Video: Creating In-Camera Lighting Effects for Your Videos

What's up, guys? My name is Jonathan Thorpe. I'm a commercial photographer and director from Washington, D.C. Today, I'm going to show you how to use practical lighting effects in your video work.
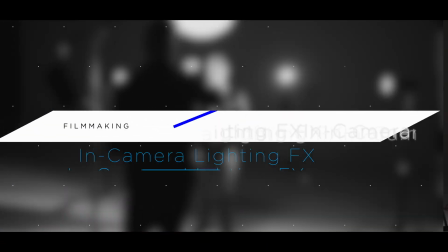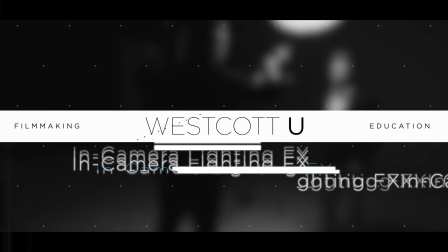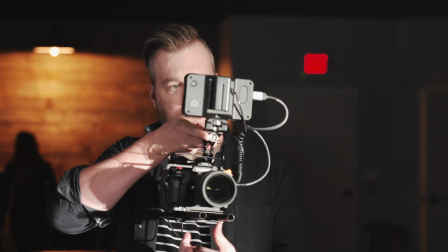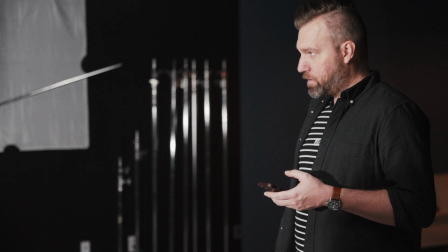One of the most difficult things in video work is the post-processing. You know, it's not like Photoshop where I can go in and start clone stamping things out. You really got to nail a lot of this stuff in camera.
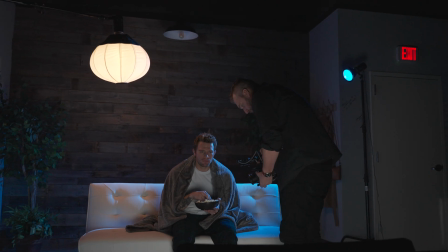38s
And if you know your lighting well enough and you can accomplish these practical lighting effects in camera, it's going to save so much time in the post-processing world. Outside of just time consuming and cost, it takes a very powerful computer to do these type of effects that we're doing today. And it's gonna just bog down when you start trying to render this type of footage.
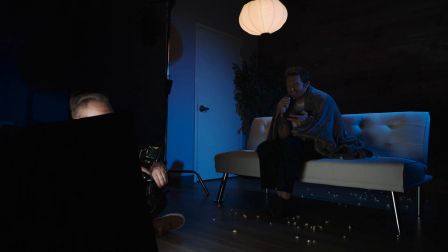57s
So by doing it all in camera, you're saving yourself so much time, so many resources that you can just spend more time shooting and less time at your desk. That being said, let's get into 3 scenarios that I think are some of the trickier ones to kind of pull off in post-processing. And let's show you how to do those all in camera so you go into your post-processing with a beautiful, ready to go file.
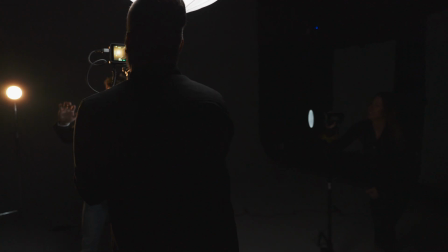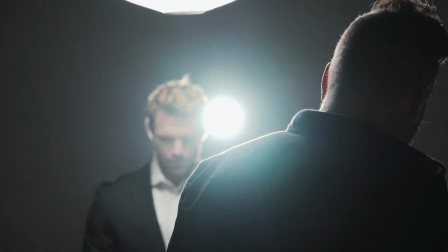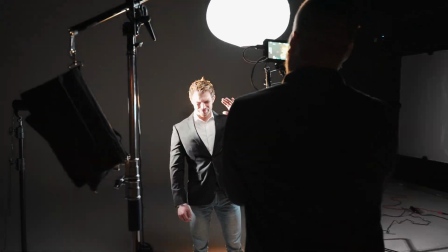91s
So let's get started. For this scene, we want to kind of simulate almost like a paparazzi kind of actor walking the red carpet,
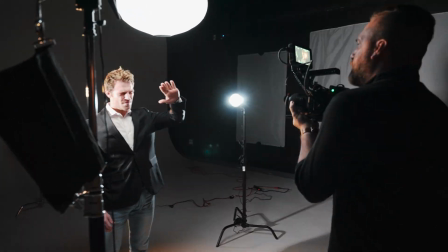98s
but our actor's going to be a little annoyed by, he's just kind of putting his hands up, doesn't really want the attention, but you know, actors get this type of attention.
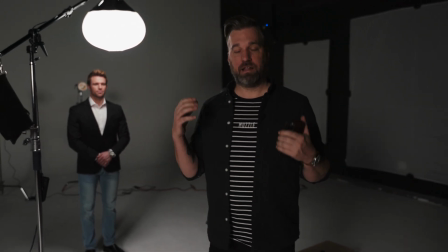105s
So to pull this off, we're actually going to be using some of the in-lighting effects, the effects that the L60s have in there.
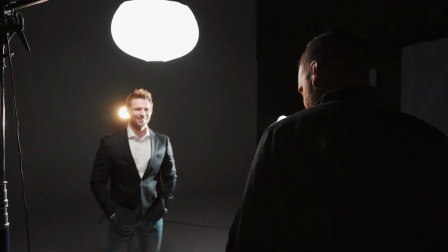111s
And there's multiple effects you can choose from. There's a fire, there's an old like TV kind of pulse.
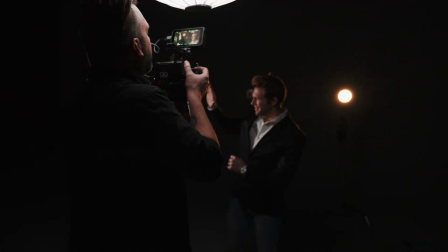116s
We're going to be using the paparazzi feature and the lightning feature because these give big hits of light at different kind of frequencies.
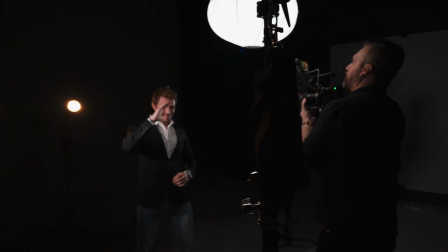124s
So it's going to really mimic that those camera flashes that the paparazzi would be using as we go through our scene. So we'll start with our key light, which is going to be an L60B through the rapid box switch lantern boomed overhead.
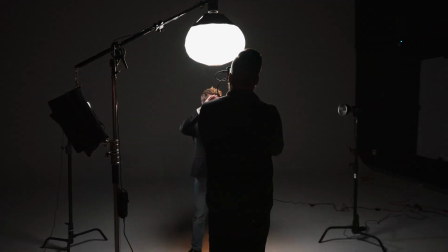135s
This is just to give us an ambient exposure. Right now, there's no effects applied to it. When we start filming, we're going to go and turn this to the fire setting.
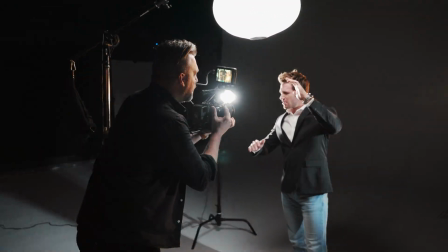142s
So it's going to give you a little bit of a pulse of light just to kind of keep the shot interesting and not just a flat, kind of just boring kind of ambient exposure.
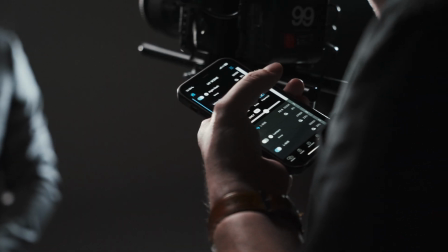149s
We'll kind of walk over here. We're using the Westcott app as well to control all of our lights.
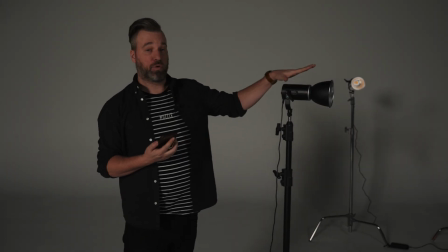154s
Each one of these lights is in its own group, so we can control each light independently.
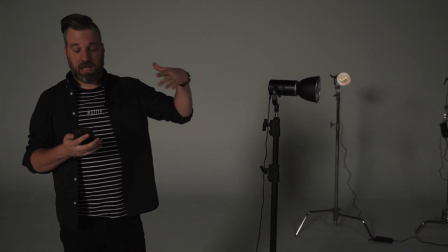158s
This we just have labeled as my left flash, and this is going to be using the lightning setting.
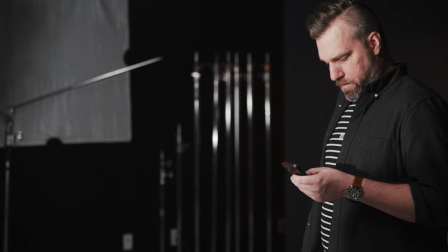164s
There we go. And you see it starts doing that flash for us. So that's going to simulate kind of a fill flash into a camera flash if a paparazzi was using that.
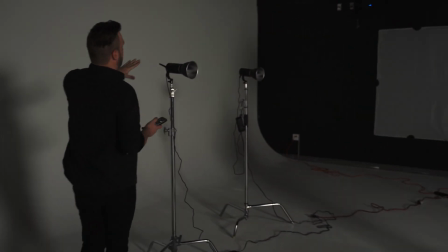172s
Back here, we just have 2 L60Bs as well. These aren't going to really simulate any type of camera flash.
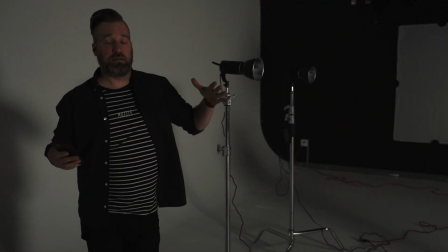179s
These are actually going to just be some type of ambient light that would be behind them. We've gone ahead and turned the temperature way warm on these.
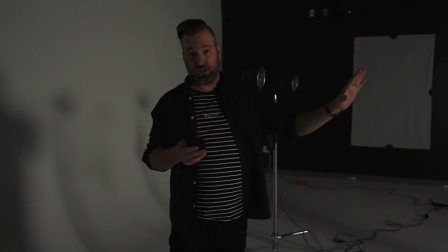186s
So in the camera, they're going to be almost kind of like an orange light. These are also going to be pulsing as well.
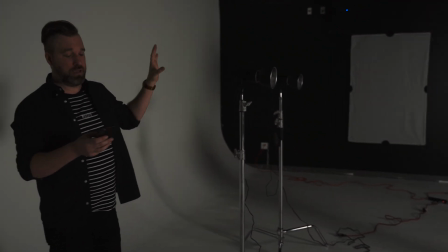191s
And we have both of these in their own group. So these are going to be controlled simultaneously by them with each other.
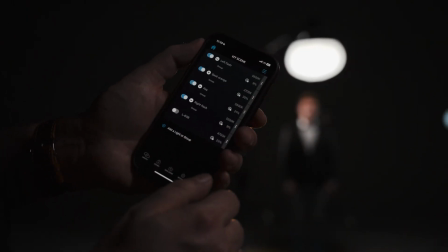197s
We'll fire those up. These are all at pretty low power too. These are both at 7%, or this one's at 7%, this is at 11%.
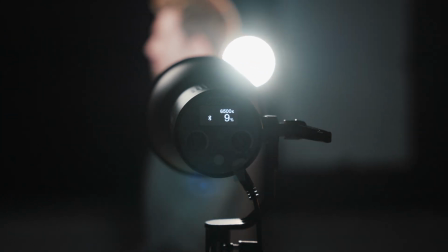205s
I think that one is at 9%. So everything's not super intense.
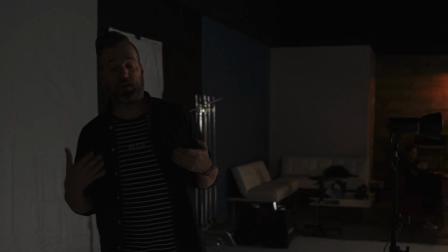210s
We're getting just enough exposure on him that we don't want to blow out any skin tones. We want to keep these flashes so that they're actually a part of the shoot, not just like overpowering everything.
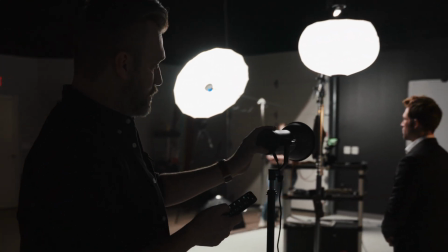218s
We'll come over here. We'll turn on our right flash. And this is not as intense of a pulse on this one.
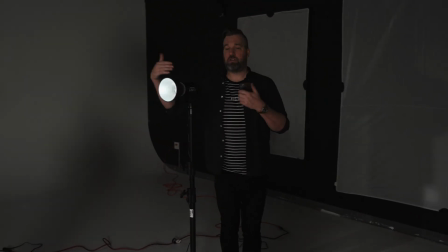225s
We didn't want everything to be completely the same.
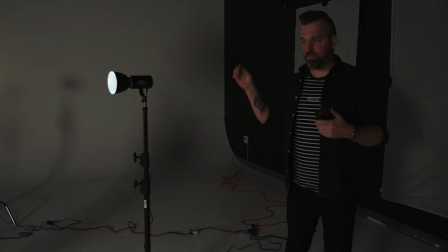227s
So that would kind of lend it to be, you'd feel like it's kind of a fake setup. So we want things to be kind of bouncing off each other in a different type of way.
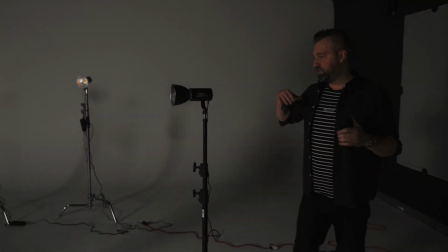234s
Nothing that's too simultaneous, just variances of light bursting all over the place.
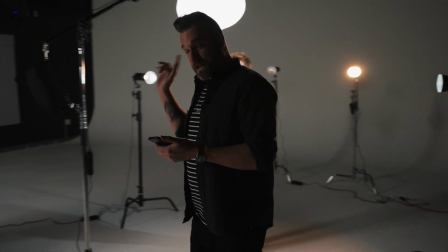240s
So all that is ready to go. We'll go back to our key light, and I'm going to turn on there the effects for the key.
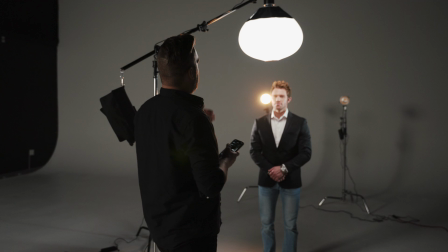246s
And you'll see that the lantern kind of starts pulsing a little bit.